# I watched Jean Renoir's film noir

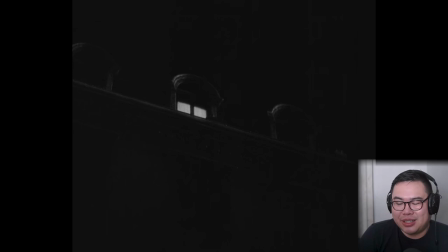16:25 Very different attitudes between French and US over the ideas of infidelity, and in that, the audience's relationship with the character, with a protagonist who can commit infidelity and still be likable.
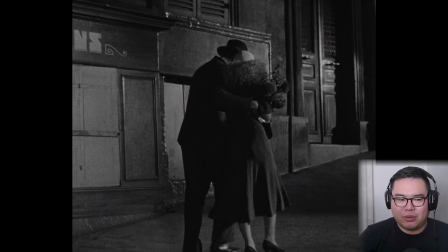16:43 It's like still normal to a French audience and would be pushing the limit too far for an American. It gives it like a creepy kind of, I don't know, like patronly air to it.
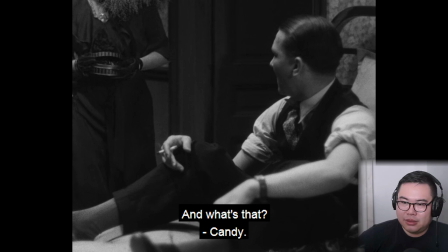Renoir has a really interesting style in this movie. It's not at all what I was remembered when I watched Rules of the Game.
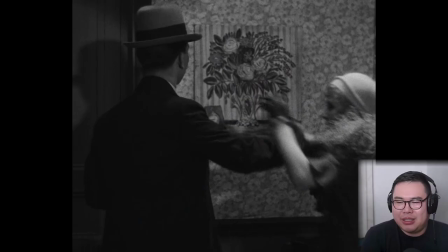17:13 I mean, I watched Rules of the Game the first few scenes, like literally like 15 years ago.
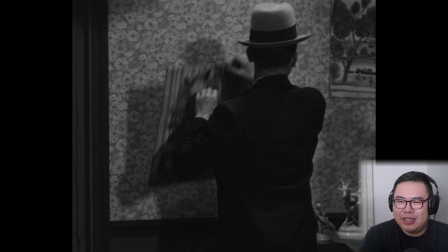17:18 But
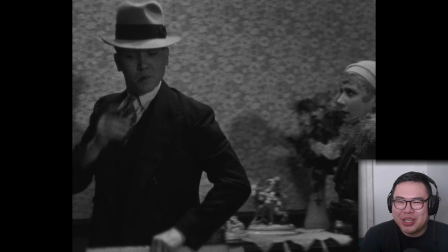17:22 he operates a camera almost like a documentary, almost like where he doesn't know where the subjects are going to go.
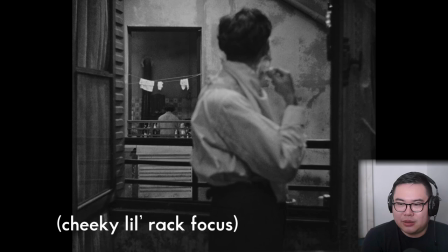17:32 Like just catching up to the subject. It's weird to say because it feels like a camera that's addressing a shot or a composition that isn't planned. It feels very kind of improvisational and loose and open,
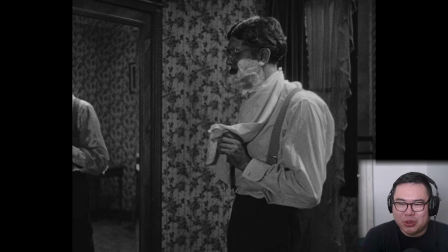17:50 but clearly Renoir is very meticulous in planning out these shots and these compositions because there's so much visual interest happening
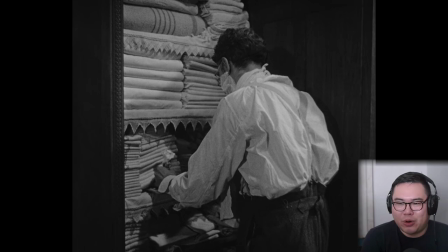18:01 with like things happening in the background, in the foreground, different kind of patterns playing against each other, different like line directions happening,
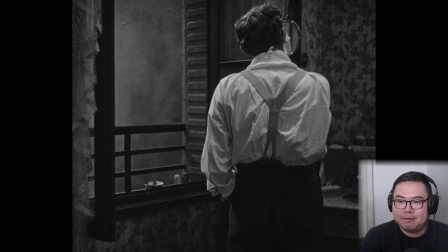18:11 all these verticals of the drapery and the wallpaper, and then all the horizontals of the linens in the closet and of the brick.
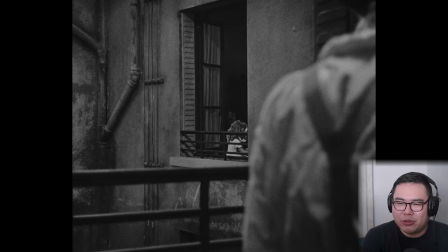18:20 Like from a shot selection, from a production design, art direction perspective, he's very clearly planned all these out, but then shot it in such a way to kind of give you a sense that he hasn't. I really, really, really, really want to see if this carries on to his other stuff, because already from the stuff I'm seeing from La Chienne, it's like, it's really different from what I was expecting.
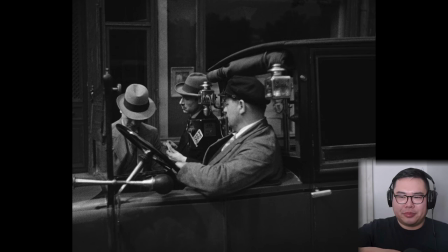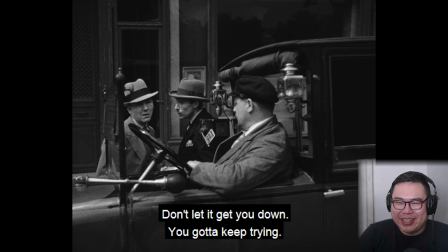18:49 I'm already so interested in this movie. It's like so much worse written than Scarlet Street, but visually so, so interesting.
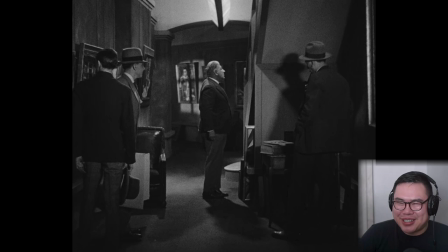19:01 Like, there's so many, like, ideas that I'm already getting from Renoir that are really impressing me.
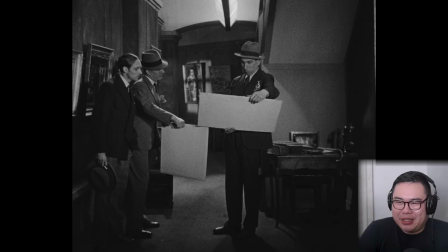19:08 Look at this fucking expressionistic set. What the heck is this German expressionism? I'm having a hard time explaining it, but he does a really good job. Renoir, I'm gonna pause. He does a really good job of making sets that look like they'll be pretty static or look like humdrum or average or just like regular daily places, and gives them a lot of visual interest, just like where he chooses to place the camera, when he chooses to move it, and just ways he chooses to divide up the screen.
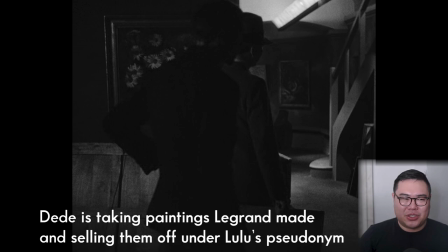19:47 This is such an interesting composition while not choosing to be like a very like obvious or stated composition,
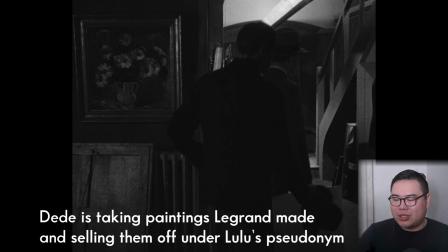19:55 the way like if you were watching like Kubrick or Wes Anderson or something of that ilk,
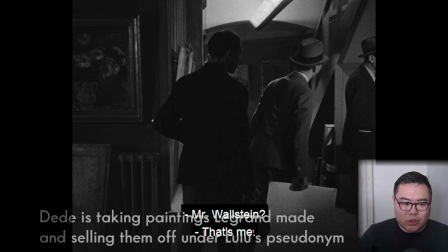20:02 but without filling up the frame too much, adding in elements of like
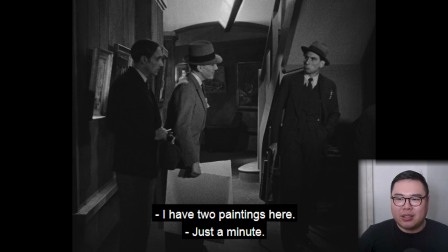20:11 of cutting up the frame, of dividing the frame, of
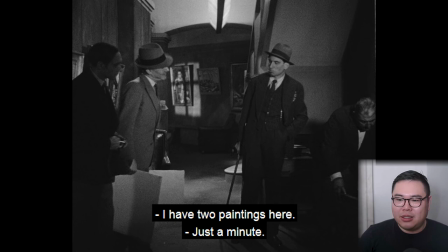20:17 allowing your eyes to like wander to different locuses,
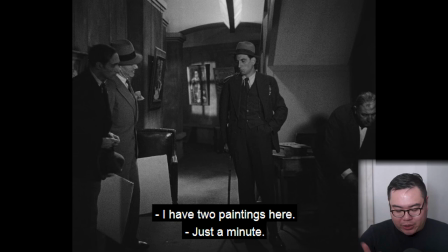20:23 like the painting in the background that's being pierced, that's being cut up by
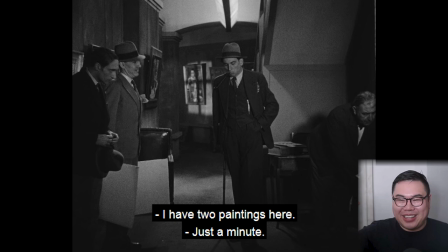20:29 the window pane, the lighting in the middle ground, in the middle
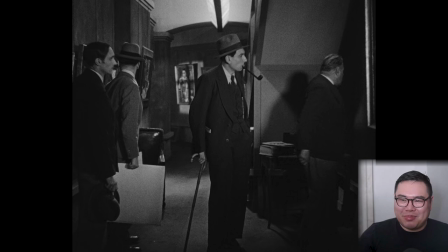20:36 foyer, that's just casting this one shaft of light, and then
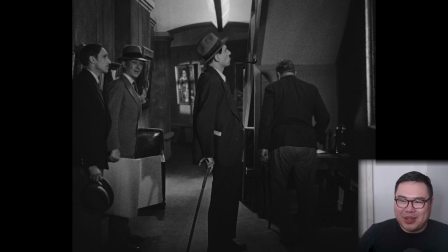20:42 the foreground and the background being in darkness with little rays of light to highlight things,
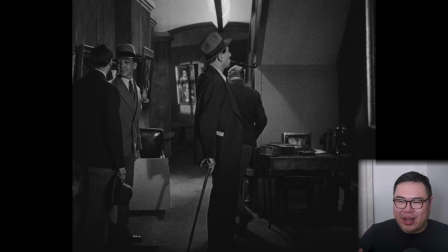20:47 the shadows that are being cast on the backside of the staircase,
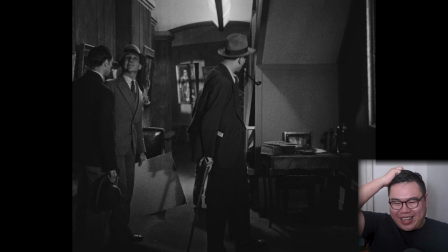20:52 the table splitting up, that verticality, like there's just a lot of cool things happening in what would,
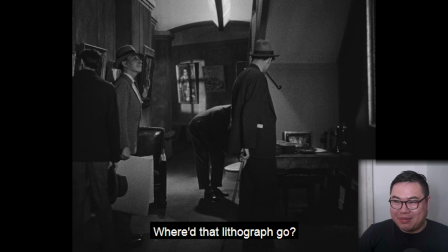21:01 in a lot of filmmakers' approach, be a very stale composition or a very stale set.
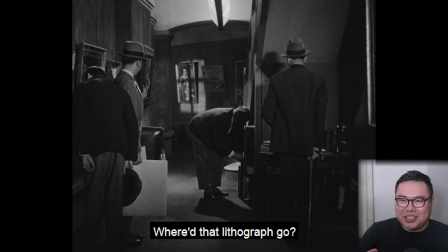21:11 And like, I don't know, there's just like a suggestion, like a rhythm to it.
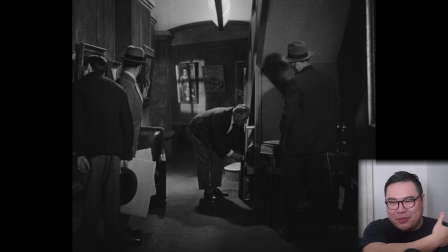21:17 Like the way that the paintings are like coming in from the left and then kind
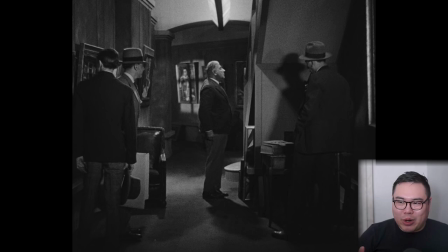21:22 of receding into the back and then continuing on and just being stopped right there by the staircase.
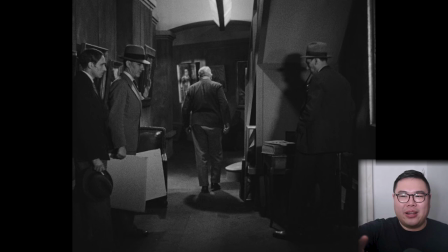21:27 Like your eye is allowed to follow and trace through things. And that kind of trail
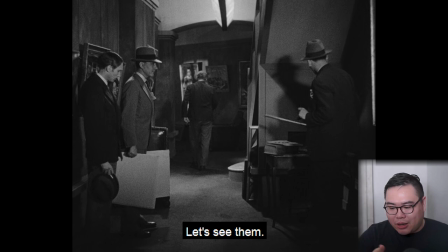21:34 is aided by there being nothing underneath the staircase, with that part of the frame being bare, and so there's just a suggestion left.
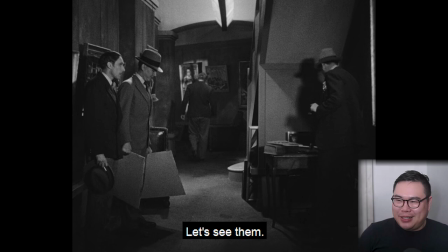21:41 Your eyes are following in a direction, and then left wanting more. There's just Renoir is really skilled, and I'm like worried that I'm like seeing things that aren't there or that won't present themselves in his other movies. But if this stuff remains consistent or explored or developed upon in his other works, I'm really, really excited.
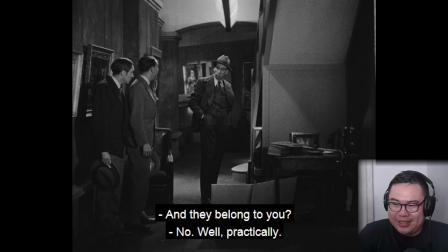22:08 And he backs up into the light. That's great.
No, Monsieur Toucan, c'est moi qui traite les affaires de Madame Clara.
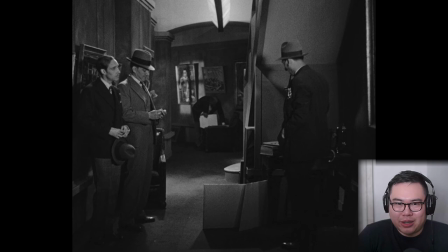22:18 Like, what? What filmmaker do you know would shoot something in a hallway and keep your interest visually? And again, when another subject is introduced, the subject of most interest, the camera comes in.
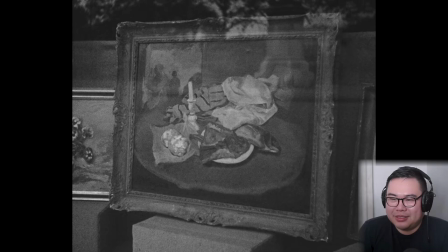22:34 And the visual interest of them in this kind of like accordion or this like this elevation.
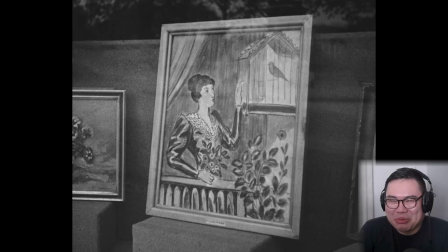22:41 Jean Renoir is really, really talented. That's a beautiful transition. What a beautiful idea. That's all you need for like to show the transition of time, the passage of time, to show that the stock of the Clara Wood
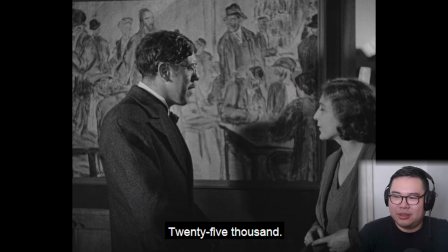22:58 persona is growing.
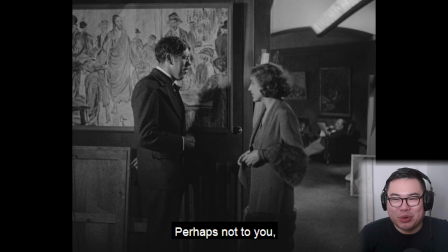25,000. I really love this reframing of the painting.
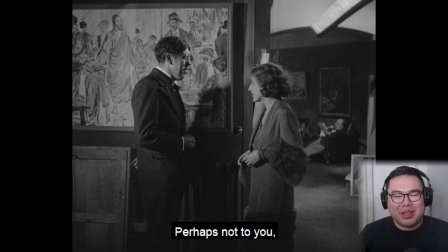23:11 I don't know if it's a painting. It might be a sketch study. Let's say it's a painting, but I love because we're familiar with it already.
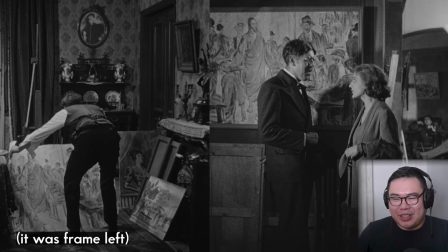23:19 It was presented on the floor, frame right,
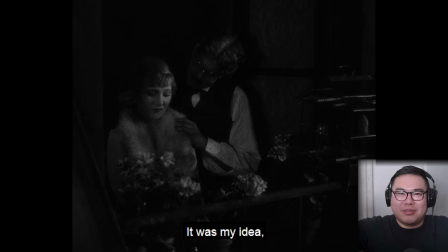23:23 like the bottom right corner of the frame, and now it's presented top left, like elevated, magisterial.
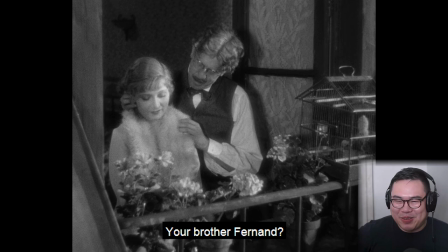23:31 Really good ideas that are being utilized in this movie.
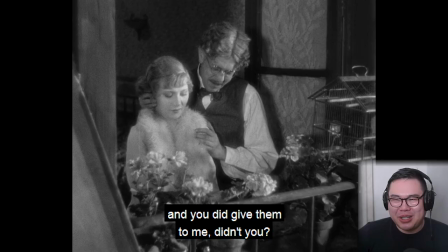23:36 It's so interesting, because what I love about Scarlet Street, what I love about this,
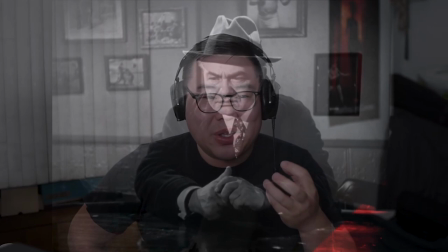23:41 it was the story and the passion and the acting and the intensity of it,
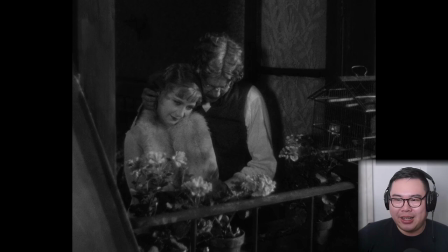23:46 and the strong distillation of like primal ideas of love and money and manipulation. And like, I'm barely interested in any of those things in this version so far. It presents the exact same story with completely opposite interests.
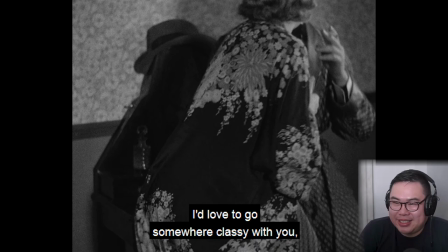24:09 It's just, they're literally the opposite films about the exact same subject.
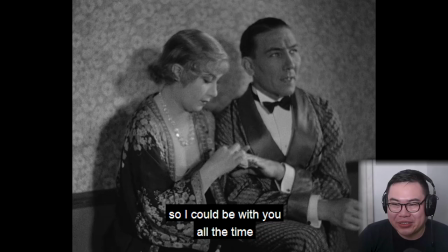24:21 It's like almost the exact opposite of Scarlet Street. Lulu is like the least interesting character in this version, and Kitty is like the most in Scarlet Street. It's all so confusing.
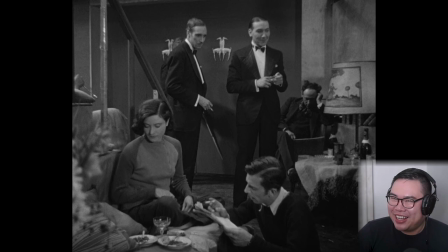24:35 And Johnny is like the least interesting character in Scarlet Street, and Dede is the most in this.